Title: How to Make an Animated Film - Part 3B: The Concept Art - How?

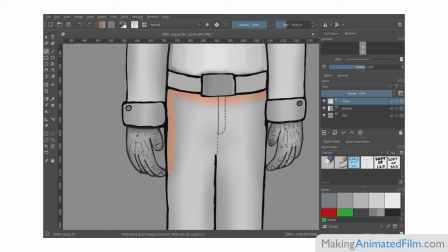746s
That way, no matter what you paint, the light and shadows of the image are left unaffected, making it non-destructive and easy to try out different things.
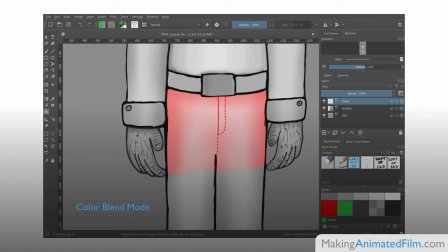757s
Note that using the color blend mode, you are only affecting the hue and saturation of the color, not the brightness. It is the shading of the layer below that affects how light or dark something is.
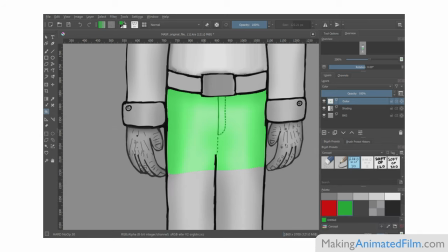769s
So if you want a color to be brighter or darker, your first instinct might be to adjust the shading. My advice is to not do this. Leave your lights and shadows alone. Instead, have a different layer where you brighten up or darken entire areas, just like how we did the color separately.
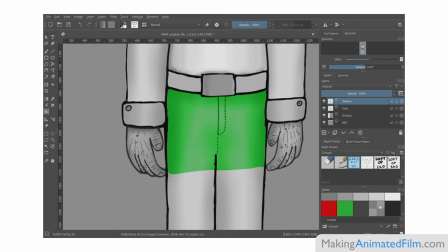788s
You can easily do this using layers with different blend modes.
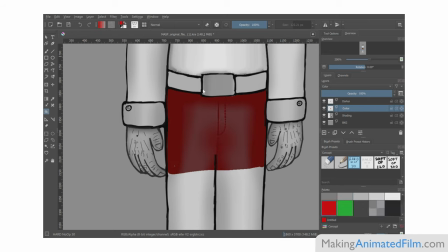792s
For example, if you want a piece to be brighter, paint on a layer with the add blend mode, and if you want a piece to be darker, paint on a layer with a subtract blend mode.
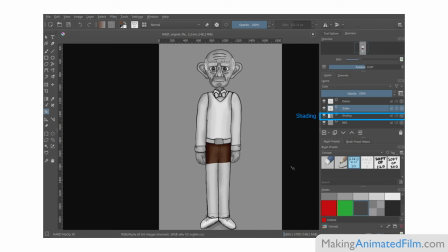803s
So keep the lighting of the image and the actual color of the object separate, in different layers. It makes it much easier to work.
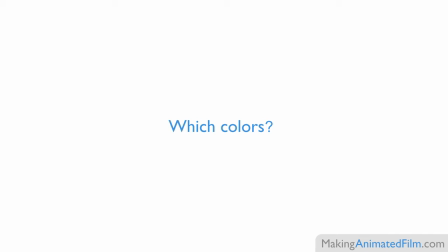813s
Now finding which colors to use and making sure that they work well together can be surprisingly difficult, so a good idea is to find an already existing color palette and use it. There is a great website called colorhunt.co where you can browse hundreds of different color palettes that other people have made.
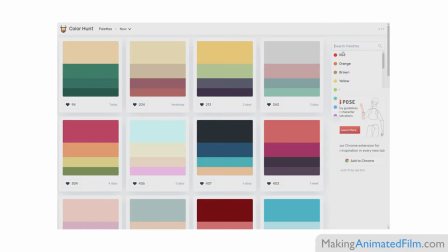834s
If all you know is that you want a room in your film to be red, you can look at different palettes with reds in them until you find one you like.
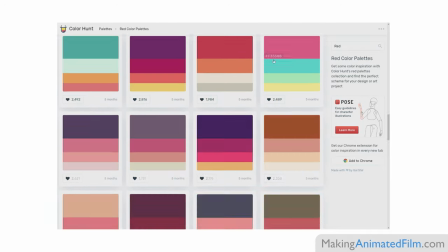842s
Even if it's not exactly what you want, you can use it as a starting point and then try to adjust it further until you are happy with how it looks.
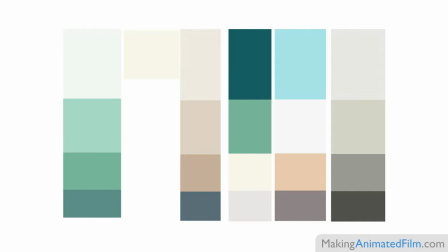851s
For my hospital room I found these colors from Colorhunter which I quite liked and I used them to paint the different parts of the room. Here I have combined colors from different palettes and even tweaked them a bit to find something that I think fits what I'm after.
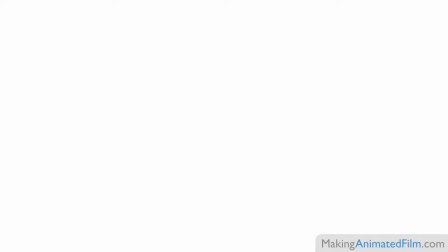867s
Note that throughout your film you might end up with multiple different color palettes.
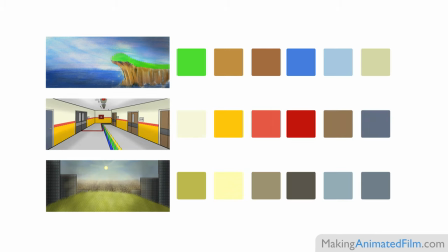872s
It can be a good idea to have a different palette for each location in the film to really set them apart as well as a different one for each of the
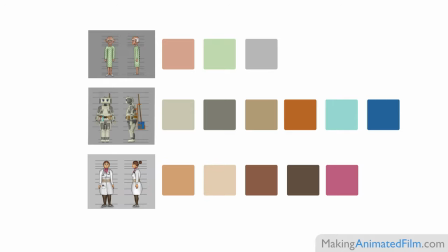880s
characters however just because you give them different palettes does not mean that two different elements in the film can't share a few
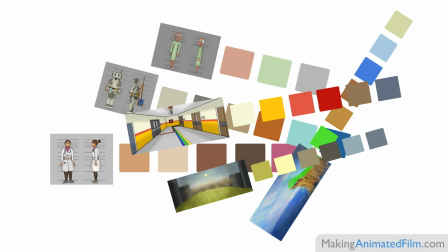888s
colors giving elements some similarities can make the entire film feel
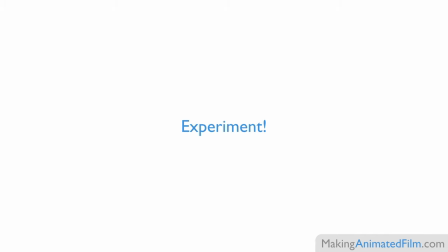893s
more unified simply experiment away until you find a color scheme for your film that you like step 9 effects
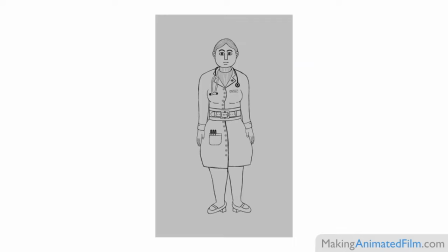903s
now you have a sketched perhaps shaded and coloured image. If you are making a blueprint type of image, you would be done now. You want those images to be flat, exact and frankly boring.
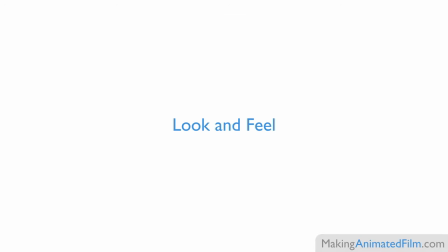917s
However, if you are trying to find the look or feel of something, it might be a good idea to add something extra to the image. There are several elements that might be present in the finished film that you would like to try out to see if it works you might want to make a scene
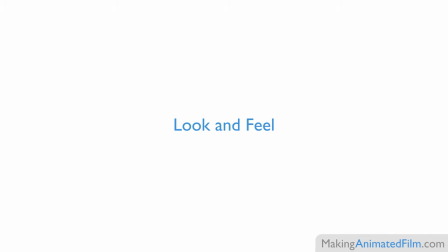933s
foggy to make it mystic adding dark and dramatic shadows or having things blowing in the wind in my look image for the ending
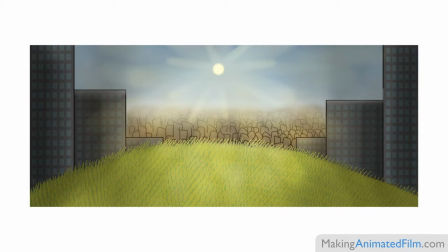942s
location i try to portray the dirty air in the city as well as the piercing sun rays coming through to add effects like this is actually fairly
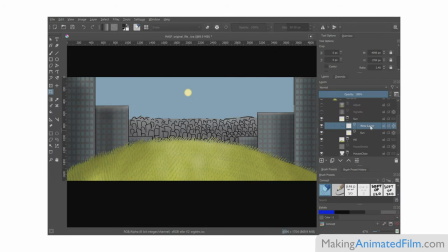951s
easy add a new layer and paint what you want like sun rays
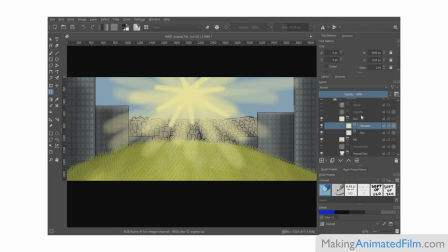956s
to control how strong the effect is simply adjust the opacity of the layer you can also try other blending modes to find the best way to incorporate the effect you have made into the image and that's it simply add as many layers and effects as you want until you feel like you have
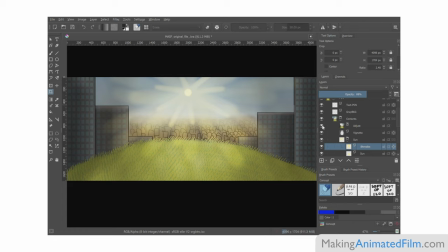974s
captured the mood of your scene in the finished image so
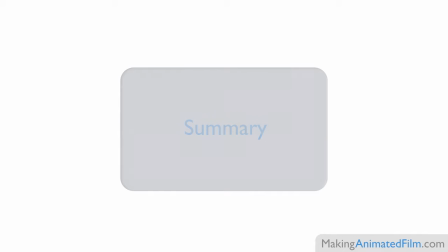980s
to summarize this two-part video first decide on a general style for your film,
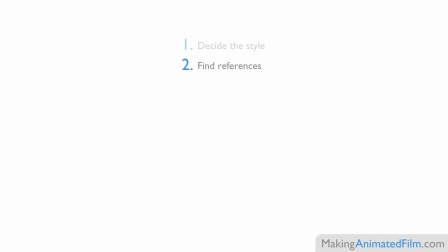986s
then find references for all its different elements.